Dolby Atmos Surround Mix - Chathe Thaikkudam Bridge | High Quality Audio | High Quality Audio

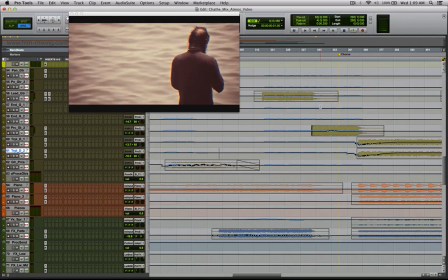(78:10)
So with the visual, you can see that it's practically impossible to detect these little rises that happen,
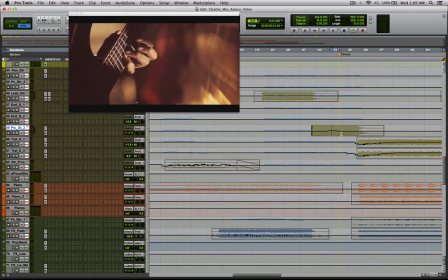(78:17)
because it also ties you down to what's happening on screen. Now here again, we come to the chorus part,
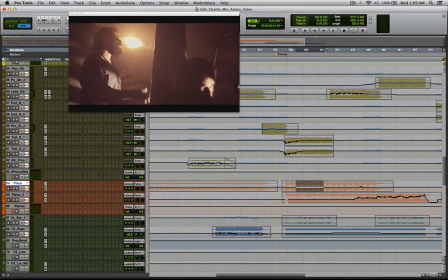(78:23)
which I explained earlier about the whole head swaying and how I wanted the pans to move along with that, which I did using spanner.
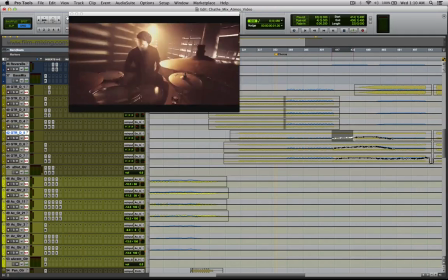(78:32)
You see Rutin playing his guitars right up in front over here.
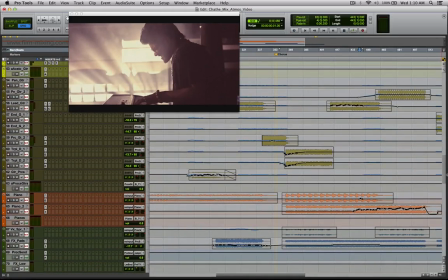(78:37)
Again, it's the same technique that I've used earlier for the drums. I have a ride on the pianos that happen right there.
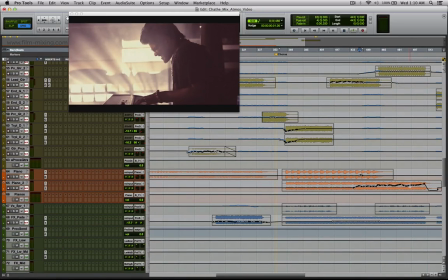(78:45)
So you can see the pianos, they rise up, and then you have a different balance of the pianos, because at that point of time, you want to blend in the pianos into the whole performance, because now that you've seen him in a particular emotional state, and you've seen the character or the performer right there in front of your screen.
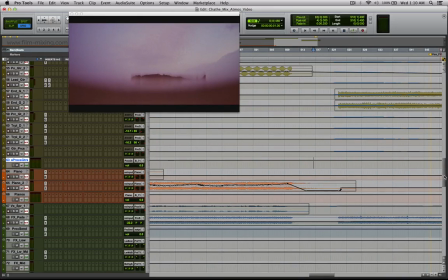(79:02)
Once all of this is done, there is a small gap right here. This gap over here for me is the serene point,
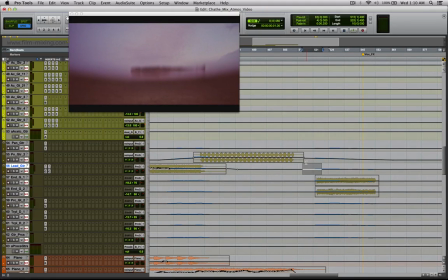(79:10)
where that is the crossover of realization of the point that I am the soul and I have another journey to continue.
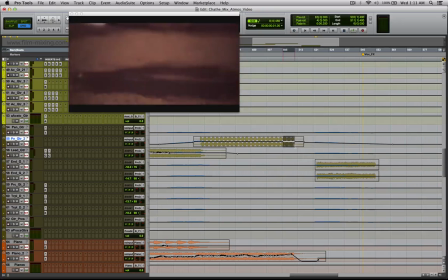(79:19)
So what I've done here is the vocals at this point, so everything dies off. This is how Govind has composed it. The vocals over here have their own long reverbs that stay there. And when he starts off on his journey,
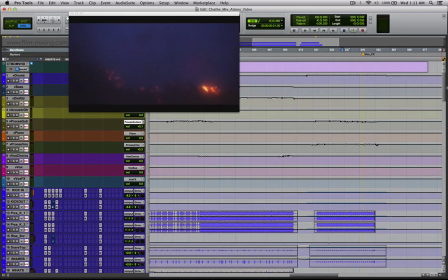(79:34)
I wanted the vocal to cut through everything without lowering anything else.
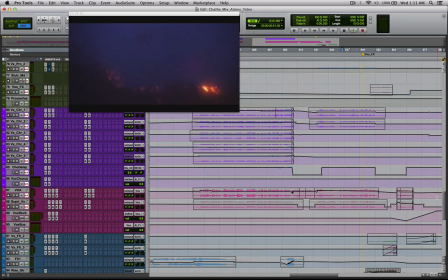(79:40)
So you have the lead vocals that start up a bit upfront, and at that point, because he's starting on a new journey, you never know what the new journey is, and you don't want, there is the space for everything has to happen naturally without ducking or creating a space for it.
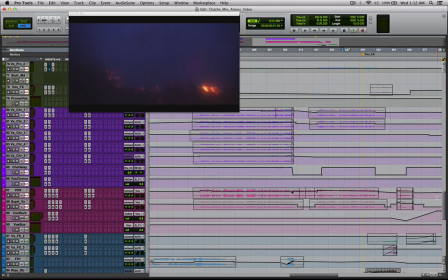(79:55)
Which is why I wanted the guitars, the drums, the bass, the pads, everything to be upfront and still be able to hear the vocals cut through it. So that's what I managed to achieve over here.
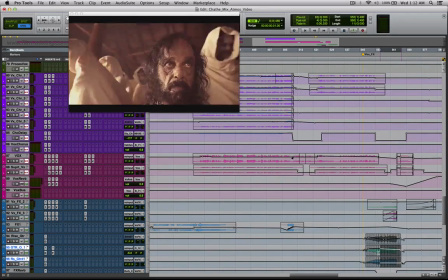(80:07)
And then at the end of it over here, you have the entire journey being summed up in his visual space,
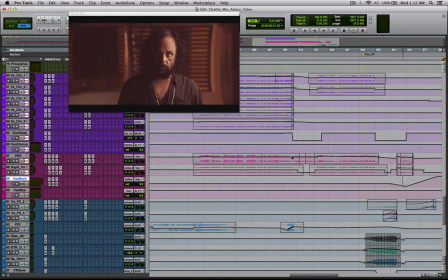(80:16)
coming back to a rebirth, saying, it starts again.
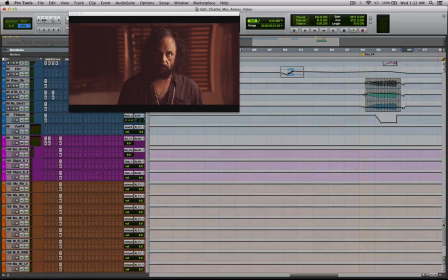(80:21)
Now, one little thing that I did,
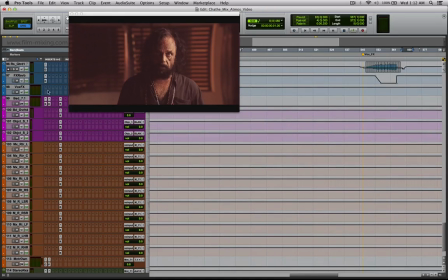(80:25)
which is also one of the last things that I would want to show you over here, is
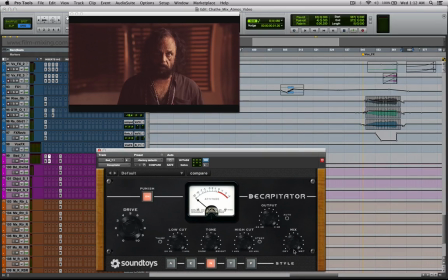(80:32)
I have the decapitator on the master bed track.
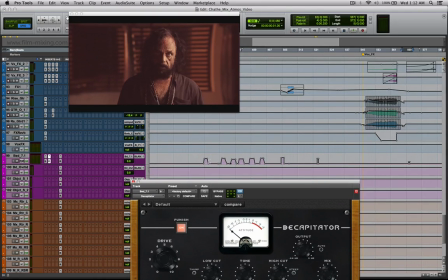(80:37)
And what I've done is I've automated the mix value on this.
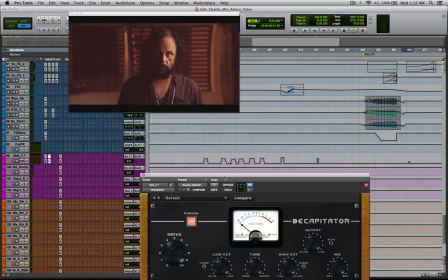(80:42)
The reason is
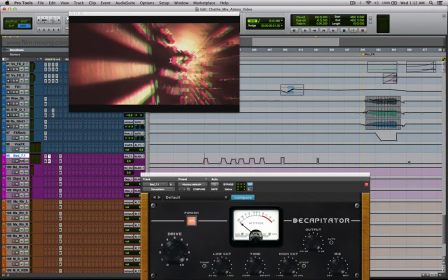(80:44)
there are certain shots in this that are pretty much like a stutter or like a blown out thing.
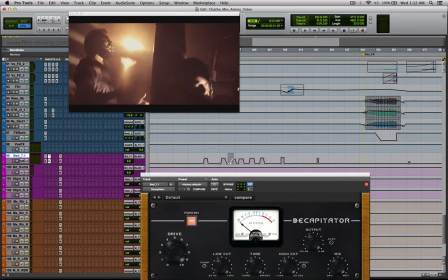(80:52)
So if you see, there are certain shots that come up like this, they tear out.
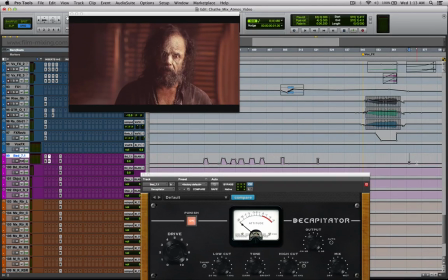(80:58)
So I wanted those shots. So if even this one particular shot, if you look at it, the way it changes between what is here and what is here. Now I wanted to highlight those shots, and one of the things that,
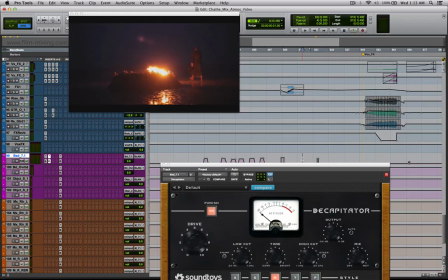(81:11)
if you look for me, for the color is like it's very it's very driven.
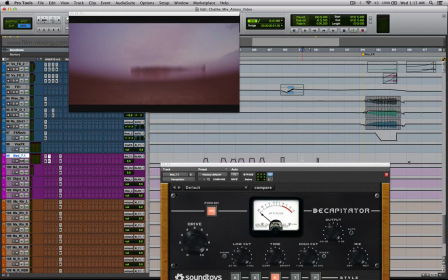(81:16)
It's like we have an overdrive on our tracks, and that's exactly what I did with the decapitator. So I've put this on a very high drive and on punish, and I've changed the mix levels of this particular plugin on exactly those shots when it happens on screen.
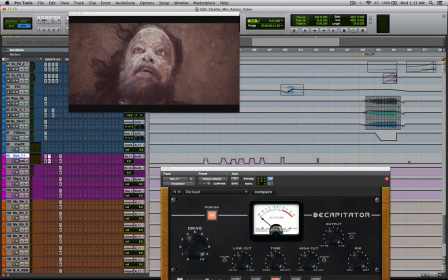(81:31)
So if I play back this, now you can see the automation levels over here. If I play back this, you can see how the sound kind of changes just for those shots right there.
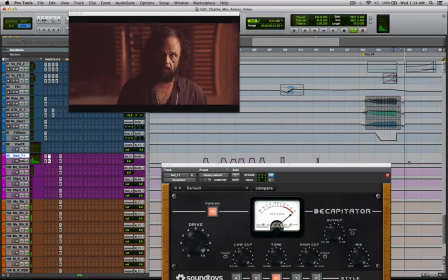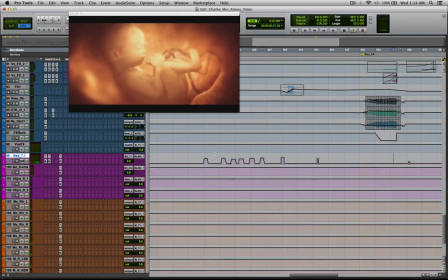(81:45)
Now, again, this is another thing that would have made no sense absolutely if it was just a stereo mix. The whole reason this works is because you have a visual that it is representing and it has to tie to.
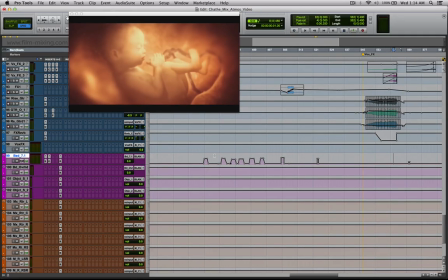(81:59)
So this is basically the deconstruction of Thaikkudam Bridge Chathe in surround in Dolby Atmos, mixed down to stereo, showing you a whole workflow and my philosophy to how I approach a mix.